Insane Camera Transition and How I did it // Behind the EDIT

about what inspires you. The camera transition. So leading up to this video, I had a super ambitious idea.
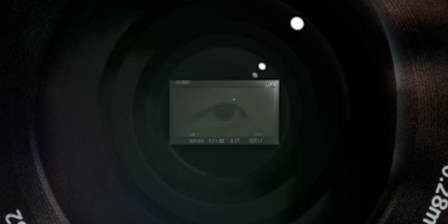[0:14]
I thought it would be really cool to have a transition that went through a lens and ended up going through my eyeball into another location. So I wanted the effect to go through the inside of the lens, but obviously I can't film that.
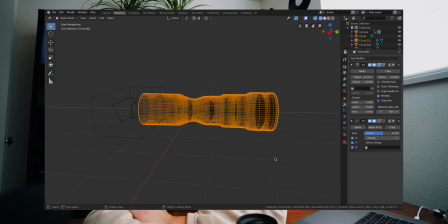[0:28]
So I low-key learned how to use 3D software just for this effect.
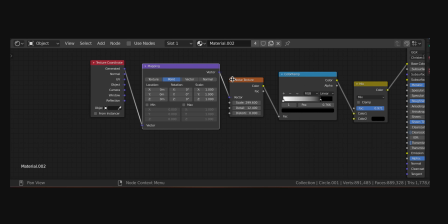[0:34]
I modeled the lens and then learned what nodes are, attached this to that and that to this,
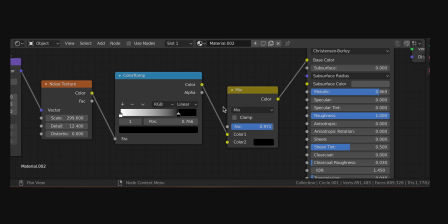[0:41]
typed in a bunch of numbers, and then ended up with this cool grain effect that's kind of like a lens.
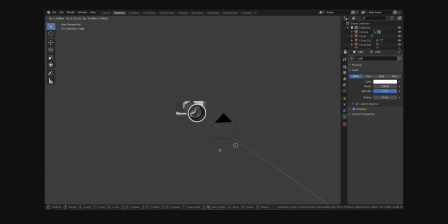[0:45]
And I exported them as 84 PNGs, which took my laptop 3.5 hours, all to get a 4-second shot. So the shot would have to go towards me and then through the lens, but I knew that filming it that way wouldn't be the best idea. First of all, it would be really out of focus. Second, human hands would shake, and there's no way that it would nail the center of the lens perfectly. So what I opted to do was actually simulate the shot with pictures.
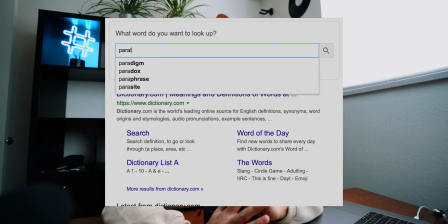[1:16]
Objects closer to you move at a speed that's different than objects that are further away.
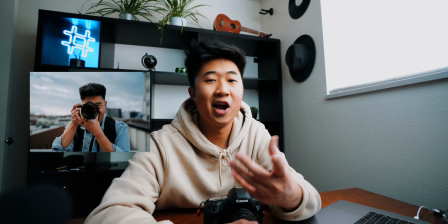[1:21]
So we actually took a photo of me holding the camera, and then I cut out that photo into 4 separate layers. Then in After Effects, I turned them into 3D objects so that they could move at different speeds. Having so much detail allowed the effect to retain as much clarity and sharpness as possible as it entered the shot.
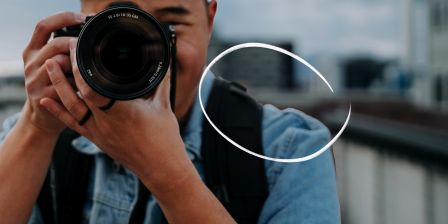[1:40]
If you look at my right shoulder, there's very crude mask lines, but at that point I just thought it was kind of funny and ended up leaving it. So sorry if that bugs you forever now. I also filmed a slow motion shot of my eye just opening so I could place it on top of the fake sensor on the 3D model. And a fun little detail that I added,
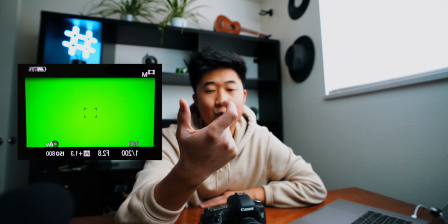[1:58]
you can see the details of the EVF flipped so that it would look like it's the perspective of the camera looking into my eye.
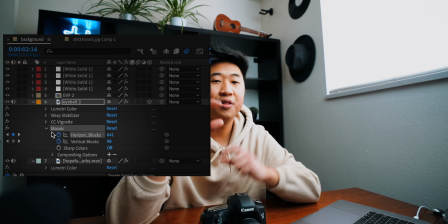[2:05]
I also added an effect called mosaic to make the shot look pixelated and more like a digital screen. And to make the eye portion of the transition a little smoother,
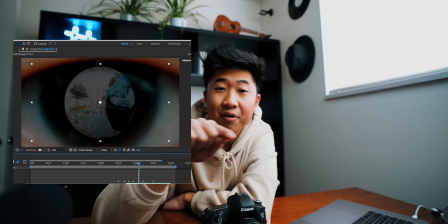[2:14]
I added a bubbled warp effect around my eye to make the next shot warp with it. And it was just a nice little effect to sprinkle in there to make everything come together a little more. Lenses also have a coating on them, and this coating reflects blue, purple, and green light. So knowing this,
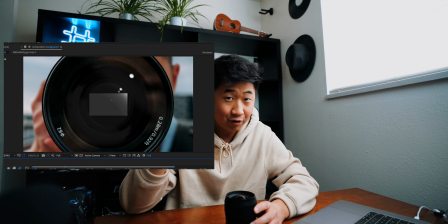[2:32]
I actually added a little bit of tint of purple and green to wipe across the lens as it goes through the glass. And having this nice little bit of glare go across the screen kind of smoothed over that part when you go through it. So that's my fun little behind the scenes look at what I did to pull off this effect. But if you haven't seen that video yet, please go watch it. I put a lot of time and effort into that video. It carries a really important message that I feel like a lot of us need to hear and remind ourselves. But thank you for watching. If this video brought you value, please leave a like, comment what you would like to see next. Do not forget to subscribe, and I'll see you in the next video. Peace!